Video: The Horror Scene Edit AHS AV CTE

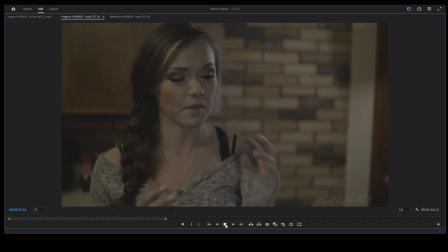I just had the weirdest dream ever. I was in this warehouse and there was this maniac in a yellow suit and he had an axe and he was chasing me,
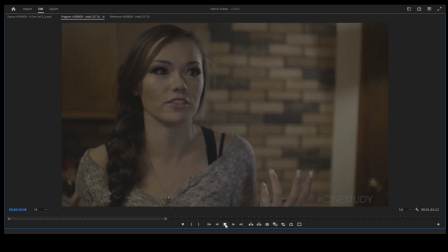and it was like no matter what I could do, I just couldn't get away from this guy, whoever he was. He was in a mask and it was so weird, but it was so real.
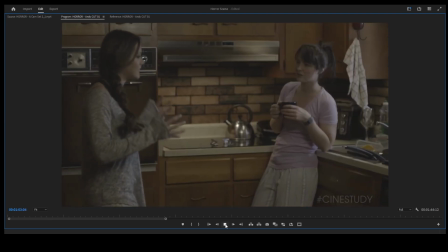And we went up these stairs and he was right there, and as soon as I turned around, he just tried to get me and then I woke up. Oh, that's terrible.
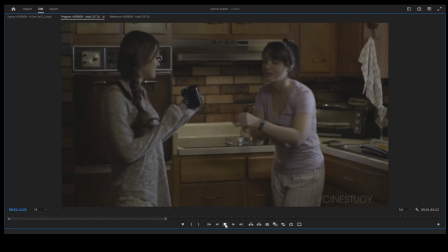You need this more than I do. You alright? You look shook.
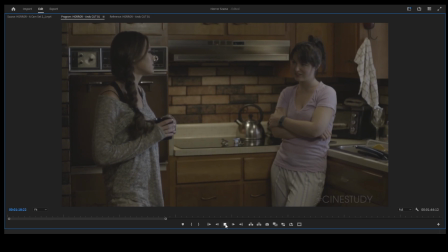It was just like one of those dreams where it was just so real.
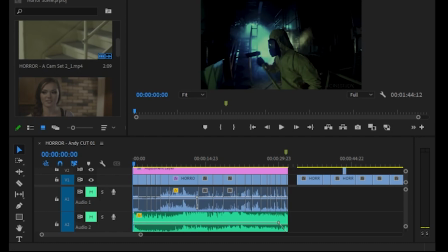Okay guys, so this is my edit of the horror scene. Again, the editor is the creative force behind the final product. The editor is the one that chooses how the final product is going to look like. So edits are subjective to the editor's preference.
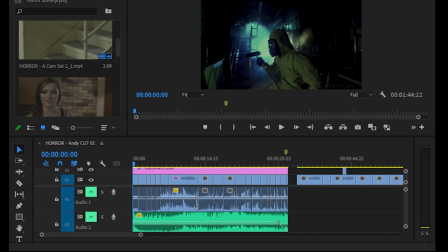So my edit will look different than yours. It does not mean that mine is better than yours. It's just different. But I want to explain my thought process. So the next time you guys edit, you have a little bit more
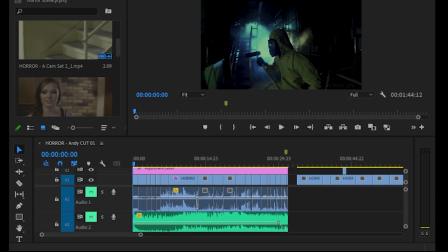experience under your belts to go and choose and do different things. By the way, many of you did a phenomenal job editing this scene. There's just minor things that I would like to explore. All right. So the first thing to have in mind is that being on a horror scene, being a tense scene,
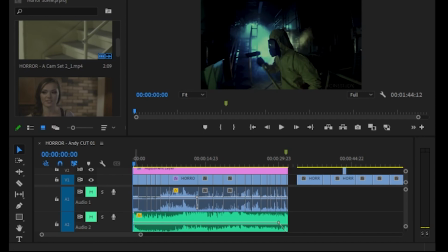everything needs to go really fast. Everything needs to be very tight. And that's why we don't really wait too much.
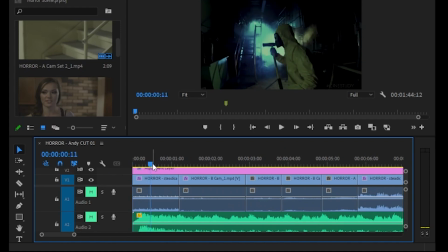And that's something that I saw some of you do. You're waiting, you're lingering too much in between the scenes. So I decided to start with this scene here, a guy, and then he cuts immediately to her popping her head out. We don't even need to wait for her to do anything.
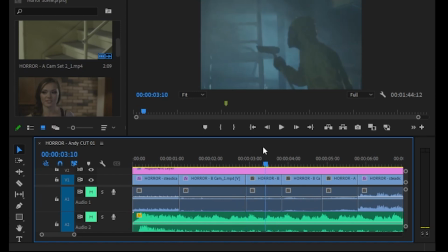We cut back to the guy, and then he turns his head to his right,
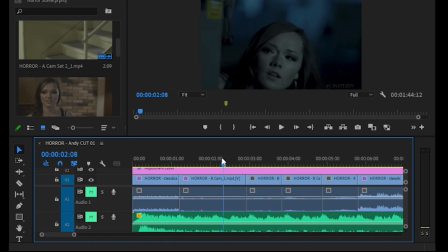and we assume that because she's looking to the left and he's looking to the right, she saw her. And here is a little bit of a continuity. Head is turning, and you try to put the close-up scene where his head is
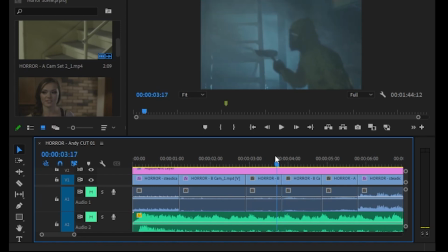somewhat on the same position, so doesn't look weird.
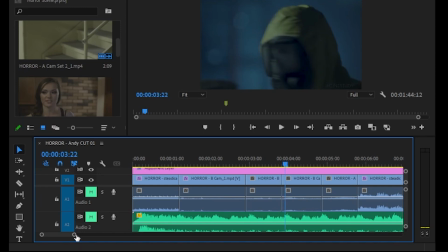Okay, that's called editing continuity. And we don't have to wait too long in the scene, and she's out, and I don't have her waiting.
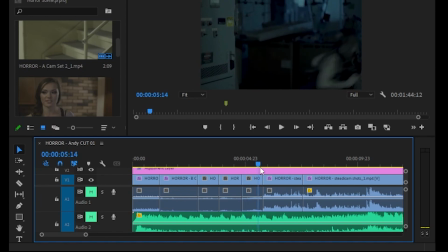As soon as we cut to this, she's already running. I don't have to wait until she's out of frame. We cut to something else where he's already running, so everything is very fast. She's running, and I kind of sort of decided to leave the scene here.
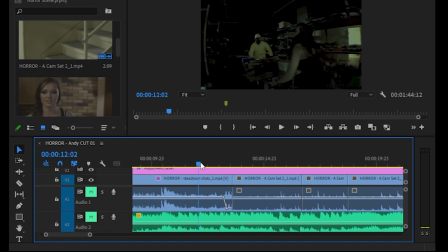That doesn't look very real, but it's kind of fun. So they fight on the table, and immediately when she's not even out of frame, but we cut to something different, that she's already in frame and the guy's behind her. And then we go to the stairs.
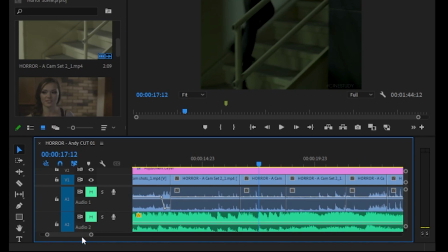Many of you showed a long stair scenes where she goes up and then the guy goes up.
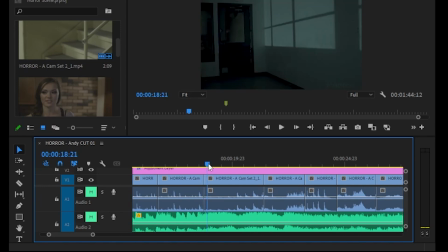Again, very fast. And here at the door, I cut to the place where she's already opening the door. We do not need to wait for her to, be there and then open the door.
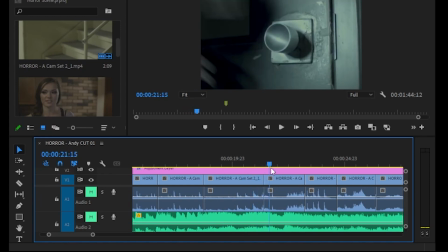She's already opening the door, and she goes in and finds the locked door.
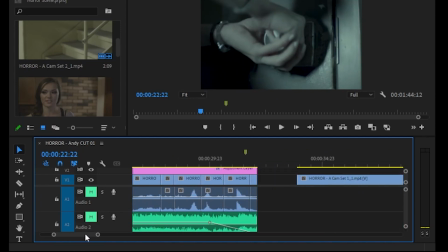And some of you spent like 3 seconds, which is a long time here, on her trying to open the door.
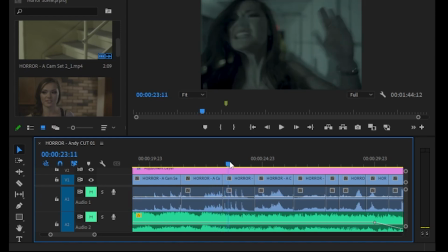It's all very, very fast. And now she's banging on the door, please. And the funny thing is that the guy's just standing there, not doing anything. But, it's so fast that we don't pay attention to that.